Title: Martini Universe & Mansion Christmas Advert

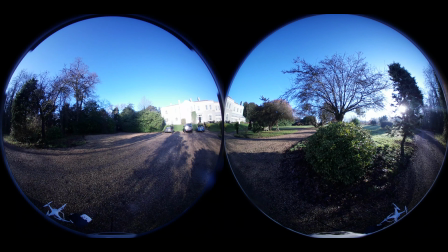Also, it's quite good to have the bright light from early in the day and the sunset later in the day or even the night shots. So with the interior, you can obviously manipulate the light. So, yeah.
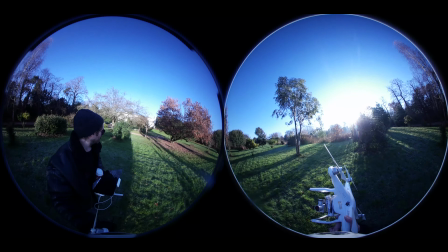Before you fly, have a rough flight plan. That helps prevent any kind of issues that you may incur.
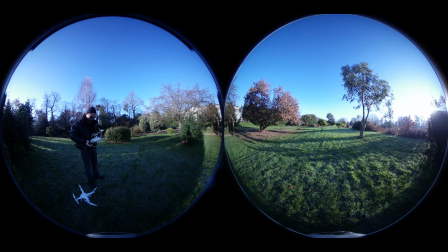Also, don't forget, since December the 1st, it's UK law to have a flyer ID and an operator ID.
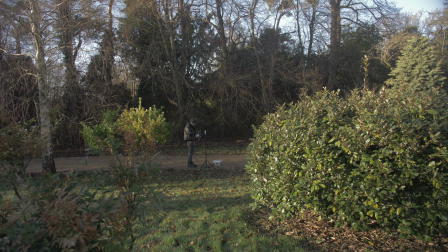You just do a little test and pay a little fee. Very simple. And you must put your ID on the drone itself as well. And obviously, obey all the laws in which now exist with drones in the UK.
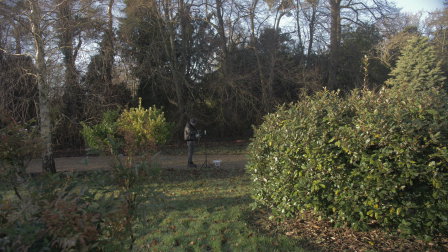So there's an issue. I'm trying to take off, but it won't allow me to.
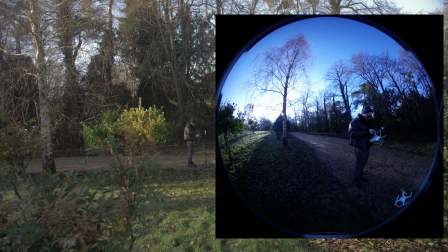It says flight is restricted in this zone, and specifically this zone, so I can't take off.
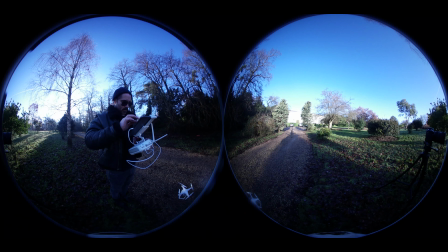And it says warning sign, Nate Geo.
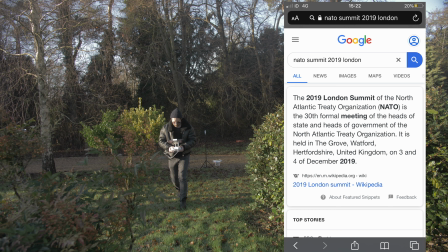So I've looked Nate Geo up, and it's a summit of which is happening with Donald Trump locally.
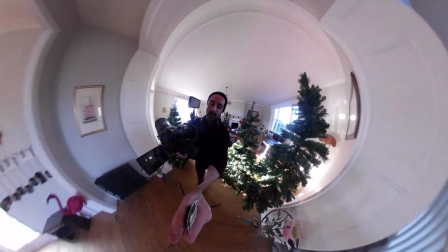It's a temporary no-fly zone, so I may be able to fly later today. Fingers crossed, huh?
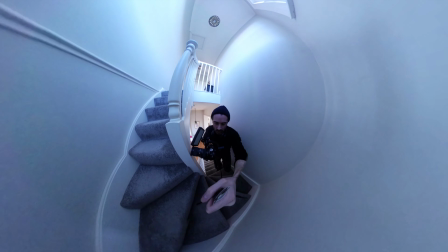Now, let's film some inside shots. So the first shot of the day will be in the bedroom where the girl is asleep
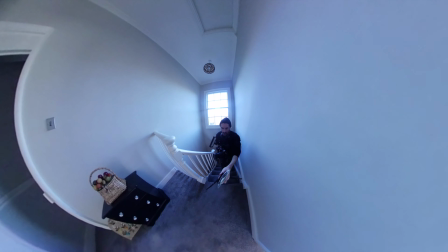and wakes up and says, it's Christmas! Fantastico.
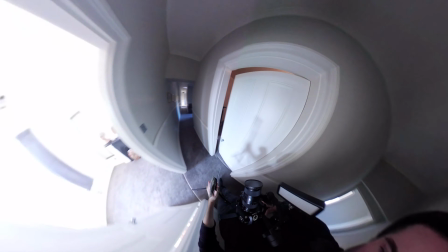And then she goes to the window. She sees, oh, lovely snow.
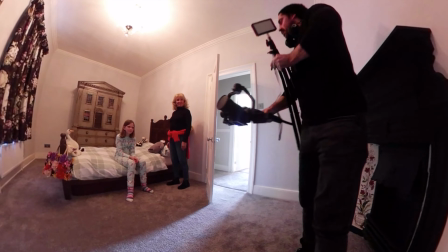So then she makes her way downstairs to the Christmas tree.
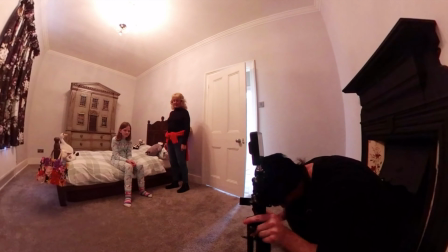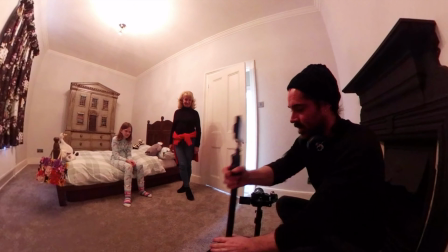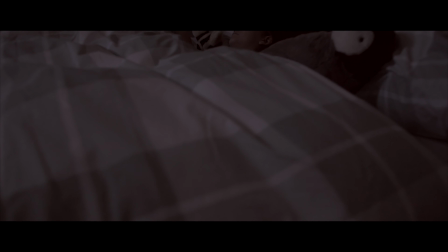Yeah, oh, this. Yeah. So I wanted to take this as one shot with the gimbal.
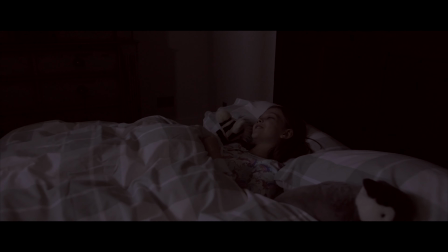So I rose up and I said, action. It's Christmas. I've got a certain height so she can open up her eyes.
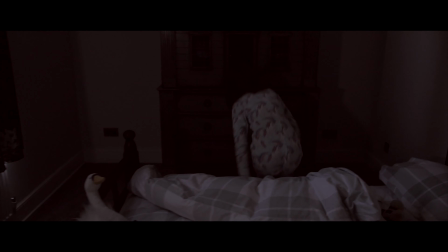Says, ah, it's Christmas. Runs to there. Boom, opens up.
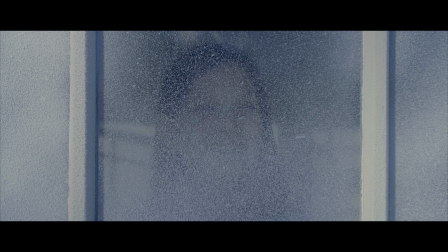See, this shot was actually filmed downstairs because that's actually very, very, very high up. So we sprayed that with some fake snow.
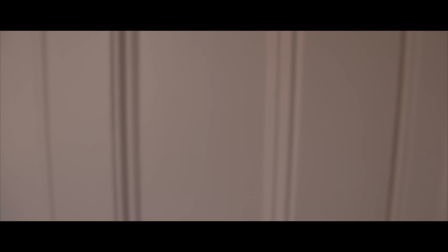And that works nicely rather than me getting on a 100-foot ladder.
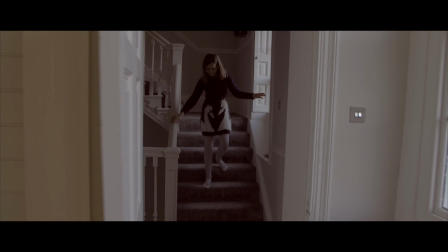Yeah, so the only breakpoint there was the window shot.
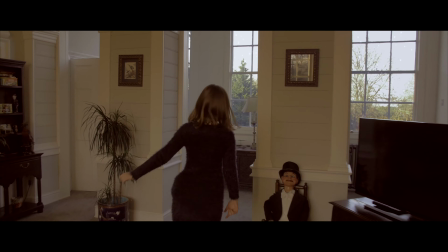Here's another shot, which I had to track, which took quite a while with the snow, because it's obviously not snowing outside.
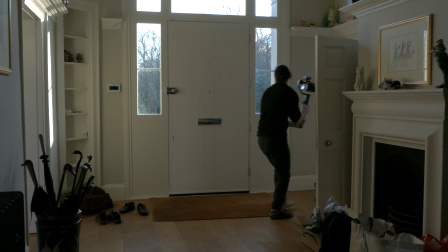It would just be inconsistent if I didn't have the snow there.
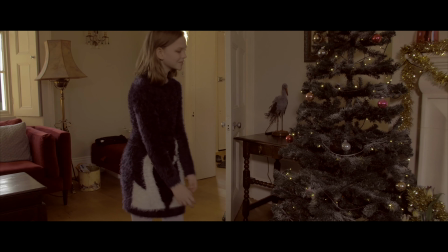Anyway, she's approached the presence,
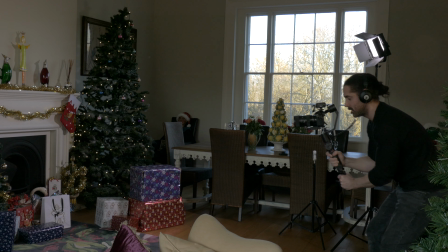and that long walk actually gives a good time for titles to go above for this promo video, and obviously it shows the house itself.
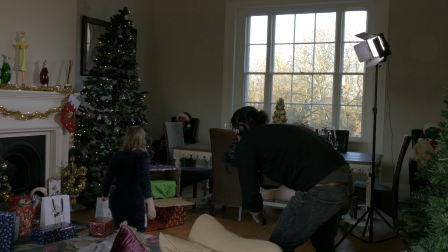Yeah, see, as she opens that, it's green, it's a little green box, so that allows me to chroma key it out in post.
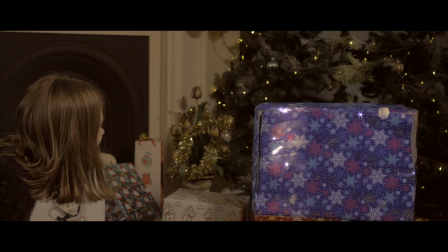So if her fingers or hair passes that point, I can key it out,
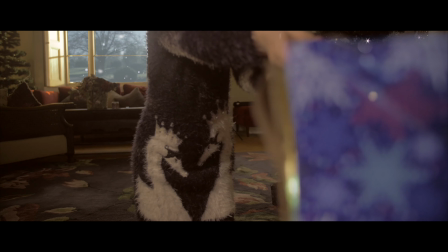you see, rather than have to mask individual hair fibers out, which wouldn't look so good.
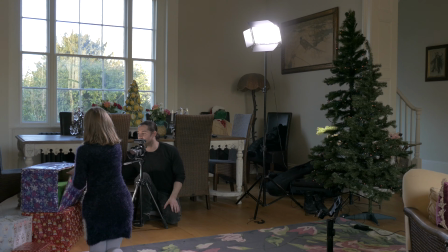That's what that's there for.
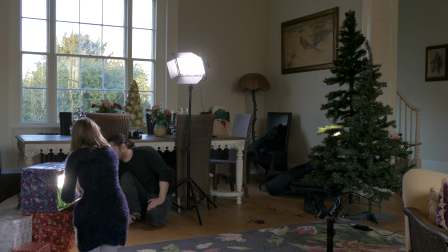And I pop a light inside as well, which kind of gives it a bit more mystique as it pops out of box.
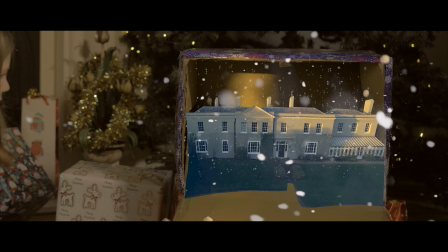And the reason why I did the green screen only a certain height was so then I had some the real lighting from that situation with the box.
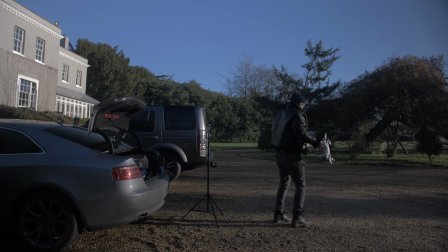It makes it look a bit more real. Given the drone shot another go, and it looks like the restriction has been removed.
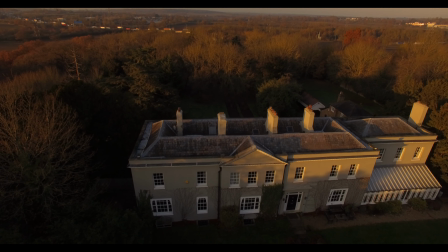Fantastic. So now I'm going to get some lovely, lovely drone shots.
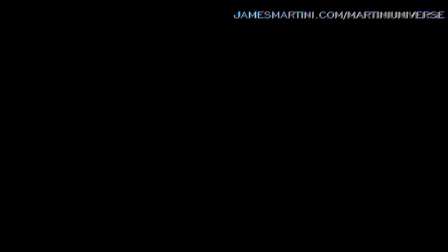So essentially, for this competition, it's a raffle. So you buy a ticket at £13.50, and you're entered in for the draw. Now, go on to windanceshillhouse.com, and all the information, terms and conditions, will be on there. Good luck.